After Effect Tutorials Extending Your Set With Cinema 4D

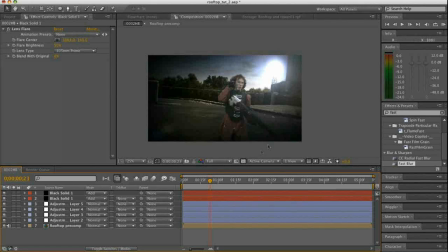28:52 I want to get a little bit more of a vertical flare here. So I'm going to duplicate this again. On this one, I'm going to crank it way up. Set it to like 250.
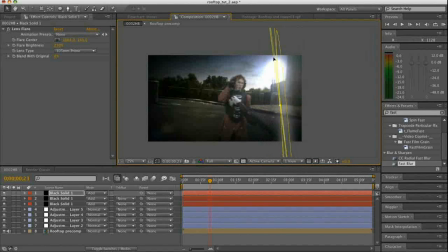29:06 And I'm going to alter my mask so that it's really wide and tall thing.
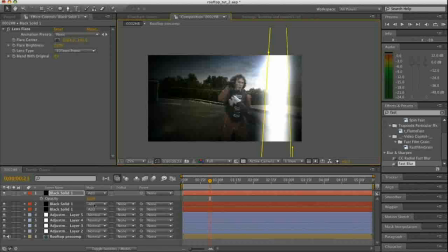29:15 And obviously this is pretty extreme, so I'm going to turn it down to almost nothing.
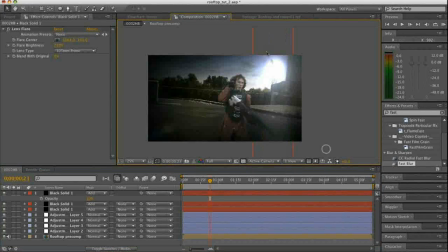29:21 But just to get a little bit of this atmosphere here. There's this bright light back there, and it's doing all kinds of stuff to our lens. I'm going to feather a little bit more than that.
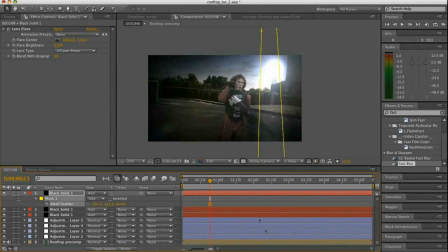Okay, so we'll ram preview that, see how it looks.
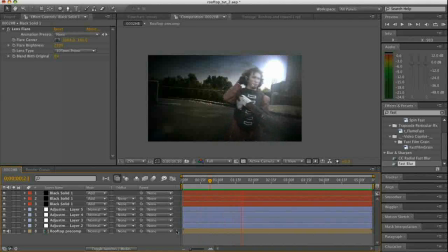Okay, so that's our final shot for now. There's a lot of ways that we could tweak this. You can see we're actually getting kind of a nice effect here where the light's washing them out.
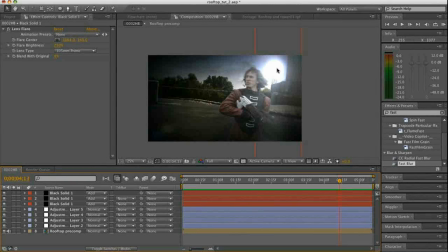30:14 This is a very, very big spotlight too. It looks like it's pointing directly at the lens and it's very focused. So you can kind of adjust the size of these things to taste. And yeah, like I said, the sky you might want less contrast in it or more contrast.
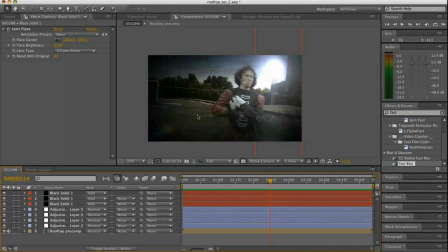30:32 There's a couple additional things that we could do to add more realism. If we're not happy with it, we could add a little expression to the to one of our lens flares.
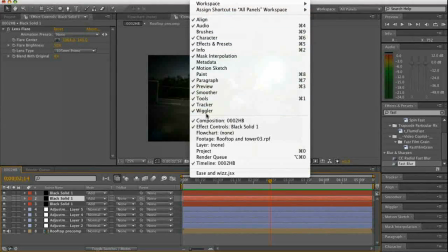30:43 We can add a little wiggle expression, or use the wiggler to add some kind of random
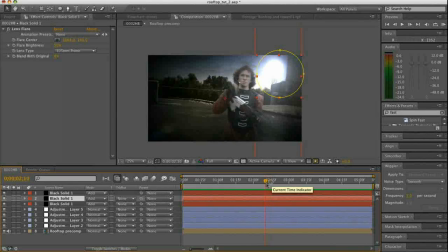30:52 flicker to the light, so that it looks like it's busted or just flickering a little, like a real lamp might if it's a little aged. It's all about the narrative that you're going to tell. Or we could add some film grain to the whole image.
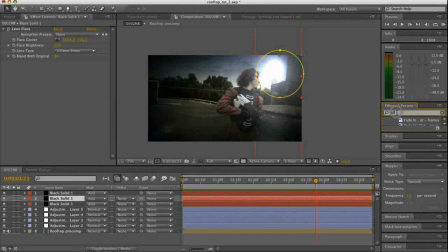31:10 If we were looking for a little bit more of a filmic, grainy look, you can just add some noise or grain using the basic tools. Or you could also pre-comp this entire thing and add a camera and just have it wiggle around a little bit.
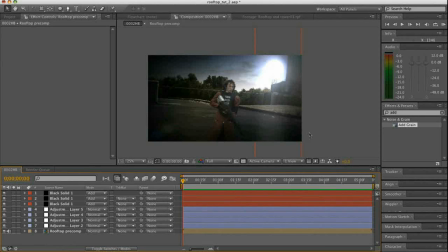31:28 You want to make sure that if you're doing the virtual camera motion, that it's going to happen before these adjustment layers are put on. You're going to want that vignette on after any virtual camera moves. But I'm happy with the shot the way it is. I like the Rembrandt-esque,
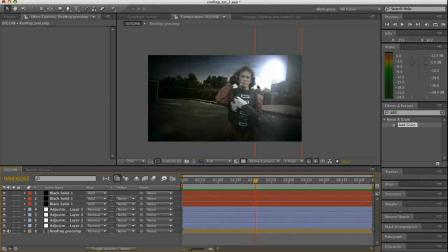31:45 dark areas contrasted with the bright backgrounds with the gradients. It's kind of a nice, classy feel to it. But you should feel out your shots for what you like, and develop your own style.
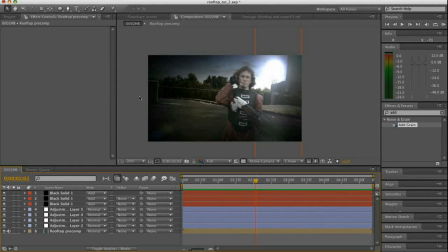32:03 So this is Joe Locus for aetootsplus.com, and I hope you enjoyed the tutorial.